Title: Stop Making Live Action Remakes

Also, can we talk about how Hiccup just kind of betrays his entire tribe
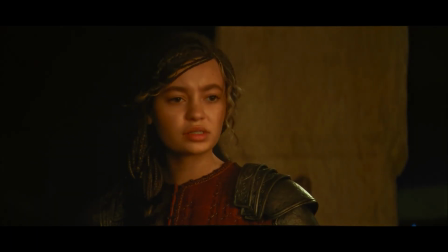[12:54]
without any sort of evidence that dragons may be not bloodthirsty killers? The main plot twist happens a quarter of the way into the movie, and there's still an hour and a half left. Who the fuck? Okay. Calm down. Okay, so start up a story. Everything is just worse in almost every way. Literally one of the most important scenes in the entire movie just doesn't happen. There's literally no good reason to have taken it out, unless you're actually just a moron and should just leave. There's no fucking reason. So, about until halfway in the original movie, Hiccup has so far only learned that Toothless isn't like other dragons. Not that he's just a Night Fury, but he can also be trained and can interact with humans in a not entirely negative way. But after Test Drive, Toothless and Hiccup are chilling on this basalt island, both to relax after such an insane first flight together.
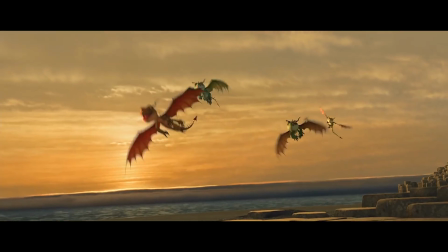[13:48]
Well, first one that didn't end in a crash anyway. Some terrors show up out of nowhere and start stealing all the fish they were eating.
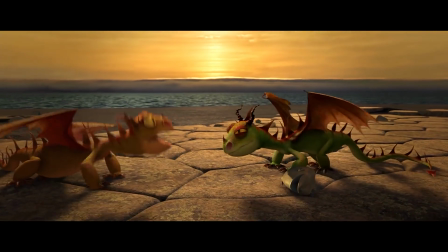[13:55]
Not attacking Hiccup, just stealing his and Toothless's fish so they could eat.
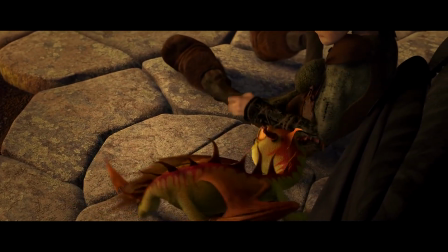[14:00]
In this scene, Hiccup finally realizes that maybe the Vikings were wrong about dragons. Maybe there's something else that causes them to raid their village and take the food.
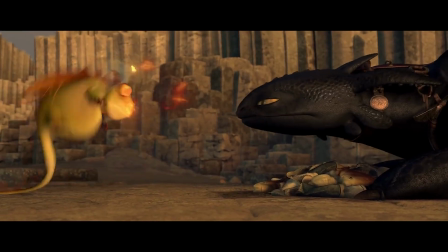[14:12]
But also in that scene, Toothless uses one of his plasma blasts to just blow up a terror from the inside. That's literally where Hiccup gets the idea to blow the Red Deaths from the inside. This just doesn't happen in the live action. How would he know to do that? How would he know that would work? Literally, so many things didn't work as well or at all with this scene being gone. I just don't get it. Across the board too, a lot of the scenes they kept in just really didn't work as well.
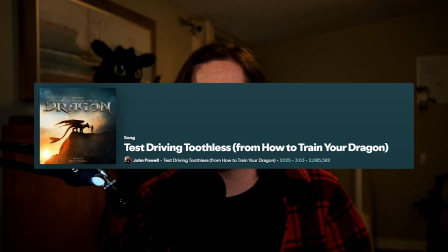[14:41]
Like, for example, in the new test drive, or I guess test driving Toothless scene. This part is really funny.
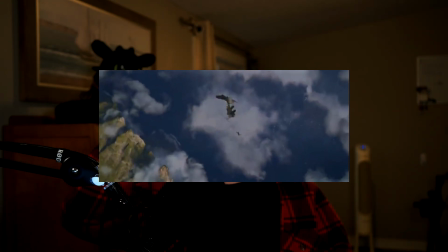[14:47]
I'm sorry. This doesn't work at all for making it intense or anything.
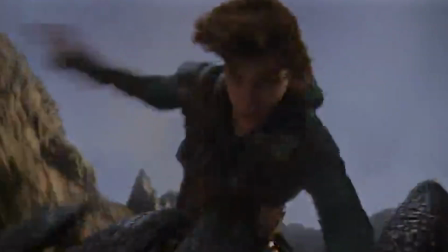[14:52]
It's just really funny. But when Hiccup goes full, okay, I'm a dragon, there are almost zero near misses.
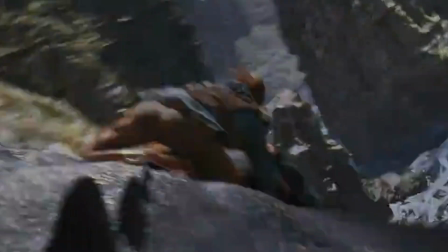[15:00]
And we don't see them get close to anything.
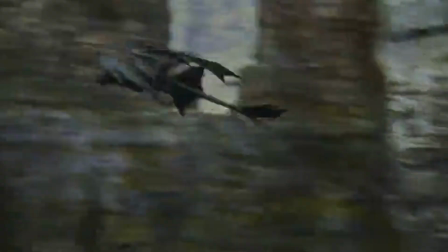[15:03]
We actually don't see them do much of anything except flying because the camera was in the middle of 37 sea stacks.
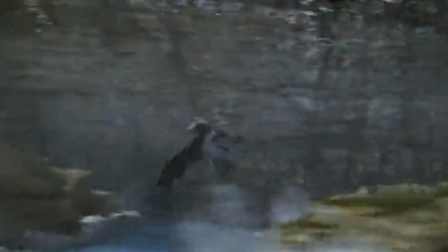[15:09]
Oh, and the viewers don't get those quick action intensifiers because we only see Hiccup change the pedal twice, and then we're thrown right back into the C-stacks again. Yes, very intense scene we got here, so get out your pencils and notebook, kids. We're going to be figuring out which type of rock this is for your geology test tomorrow. A lot of other scenes just miss a lot of character reactions to help make it feel like what's happening on screen actually has weight. For example, the scene where Fishlegs and Hiccup are together, and Fishlegs throws the water in the Zipple Black. Why does he have almost no reaction to it being thrown on the wrong head? And when he does, it's just like, there's a big-ass dragon right in front of you, and it's gonna kill you, man. One scene I think that is actually done a lot better in the live action is when Hiccup shoots down Toothless.
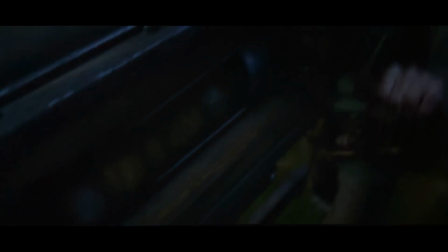[15:49]
The Mangler looks really cool, and you also get to see how Hiccup actually shoots off the bolas with the 2 levers. And the whole scene of Hiccup running from the nightmare is really well done. Plus, watching Stoic kick the shit out of that nightmare was so awesome.
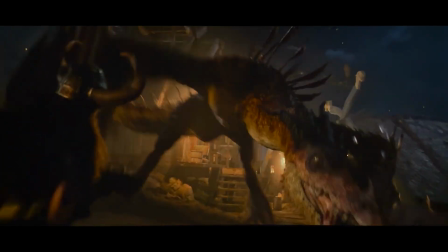[16:03]
Kicks off the cloak, and the meeting is over. It's time to throw hands, and God's above does he ever. Absolute peak. Absolute cinema. And then the rest of the movie happens. One of the story things that they took out that I really liked from the first movie were all the parallel scenes from the beginning to the end.
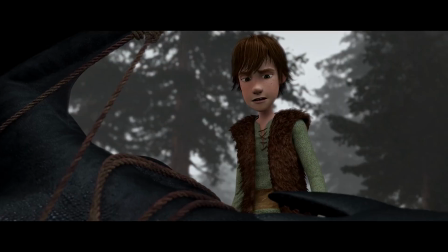[16:21]
Like how when Hiccup is about to kill Toothless, and he realizes what he's actually done and states, "I did this."
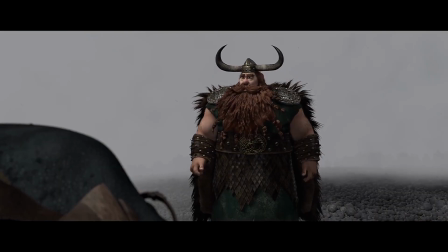[16:29]
When Stoic finds Toothless after the Battle of Dragon Island, he says the same thing, recognizing that he is the reason he almost lost his son.
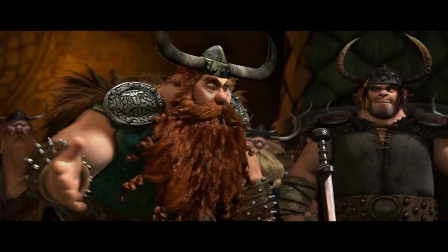[16:37]
In the hall before the nest hunt, Stoic uses the line, "We're Vikings! It's an occupational hazard!" to rally the village.
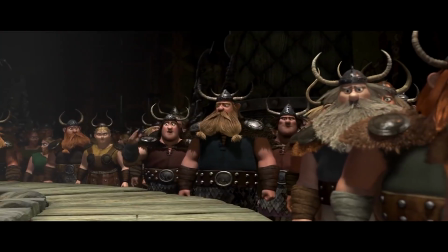[16:44]
Which doesn't work because, well, then he just uses Hiccup as leverage. But Hiccup also uses the same line to convince his dad he can fight against the Red Death. Same thing with the intro and outro of the movie. And again with the, we just needed more of this.